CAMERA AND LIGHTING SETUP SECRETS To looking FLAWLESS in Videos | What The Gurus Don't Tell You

So if you don't have studio lights and you want to film with your natural lights, still the same thing. Try and use diffuse lights. Don't stay directly in front of the window because it will do you more harm than good.
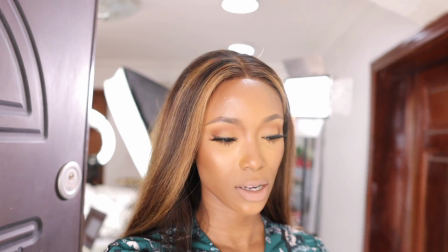But just by using, oh, this light is so beautiful, right? It's beautiful because it's not, the sun is not directly facing me.
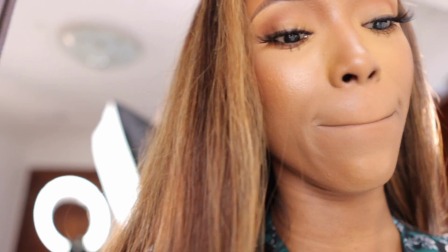But if I want it to look a lot more beautiful on my skin and a lot more flawless,
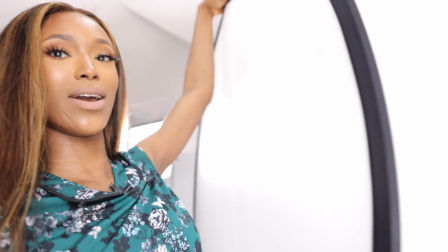I'm going to grab this huge diffuser right here and just hang that here.
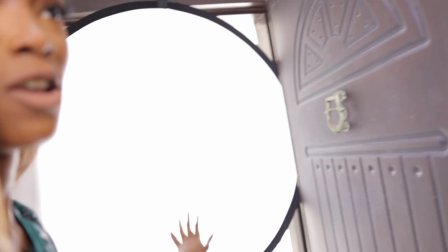Again, I'm a DIY sucker. It is diffused just like we are doing there and there at the same time.
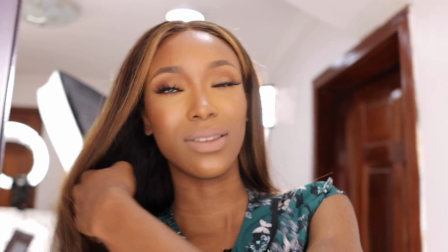So now this is what it looks like when I'm filming in front of it. The light is not as harsh as it was before.
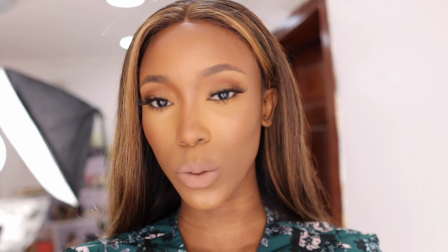Again, if you're trying to film beauty content, soft light is the way to go.
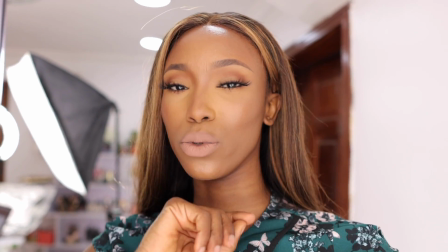Anything aside from that, stay away from it. It will do you more harm than good. Okay? So now I'm filming in front of my window.
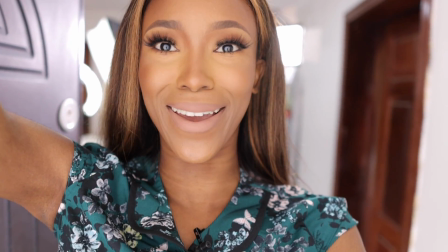This is what it looks like with this diffusing panel right here, and this is what it looks like without that.
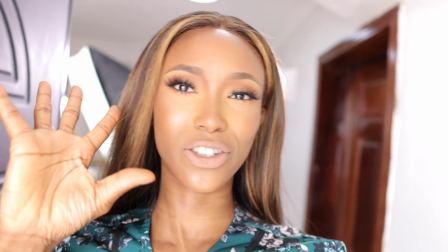Like, you guys can see like highlights, and it's just too much. Put it back up.
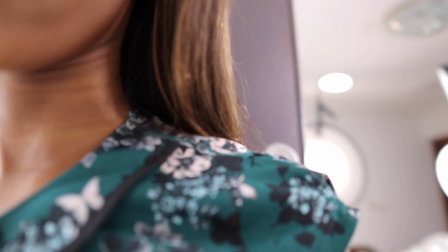We can see like it's amazing. So, and now I really do hope you get the gist with lighting and having like a really soft diffused light in terms of making sure your face is even and is soft at the same time. Something else that I always do that I would advise you to do is to get yourself reflectors, get yourself fall paper, get yourself a mirror, anything that can diffuse or bounce back, anything that can bounce back the light, get yourself that. Now in front of me, I have a reflector panel, and I also have a board right here that I kind of covered up using fall paper. So I just placed that on a board and I elevated it up so that way the light from my ring light bounces there, this light bounces there, and it's just like it's just like a dungeon of beautiful soft light, because all the lights are soft, none is harsh. So that way it just smoothens the skin as opposed to something hitting me so harsh. But let me show you guys what we look like when we don't use it. This, I tell you, is the key to having a flawless skin. Diffuse the light and reflect the light and you're good to go. Diffuse and reflect.
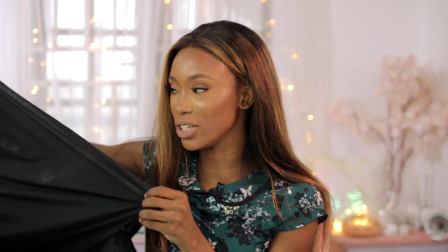So let me just take black. This is a black sheet because black cancels out the light.
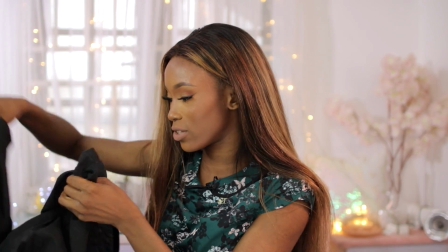White, obviously, white bounces the light. So let me just use this black sheet to just cover up this entire.
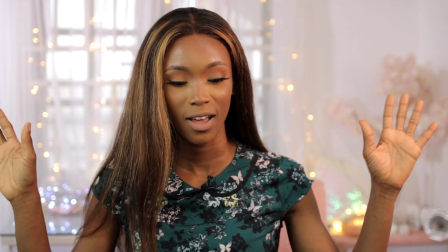Okay, so this is what it would look like if I didn't have a foil paper, a reflector, a mirror underneath me.
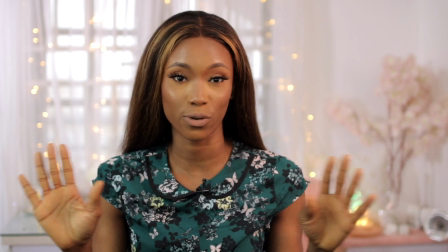Here is dark. I have a lot of lights in front of me, but again, I don't look perfect.
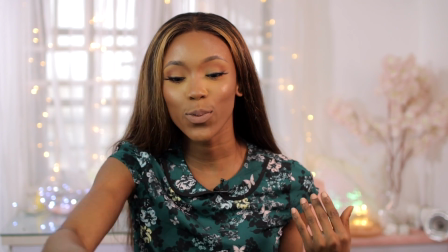This is not perfect lighting. So once we take this out, take note of the difference.
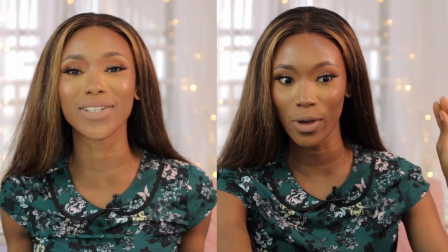Can we see? I can see because I can just, like, I feel like this reflector right here is another source of light, because just look at me.
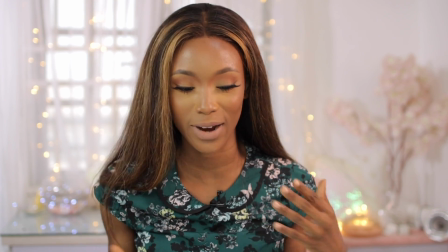Just take a look at me, right? Having good,
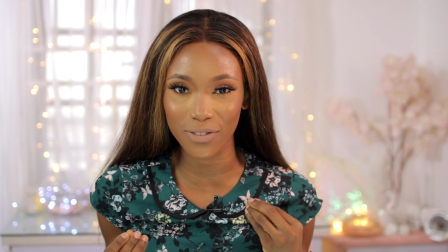soft, even light makes your skin look really soft and very even out and very natural at the same time. So this is what we look like with the reflector. So now I don't need to talk too much. You guys have seen the difference. So it's not just me talking and rambling. You've seen the difference, so you can definitely make the decision yourself and decide on what to invest in. But this is definitely something to try out. If you use foil paper, if you don't have this, like, go to your kitchen, cut out foil paper, put that underneath on top of your table, you're good, right? So this is what I do. So yeah, guys, I do hope you guys enjoyed this video. I really do love lighting, and I love like setting up, and I love this entire production side of it, of creating content online here.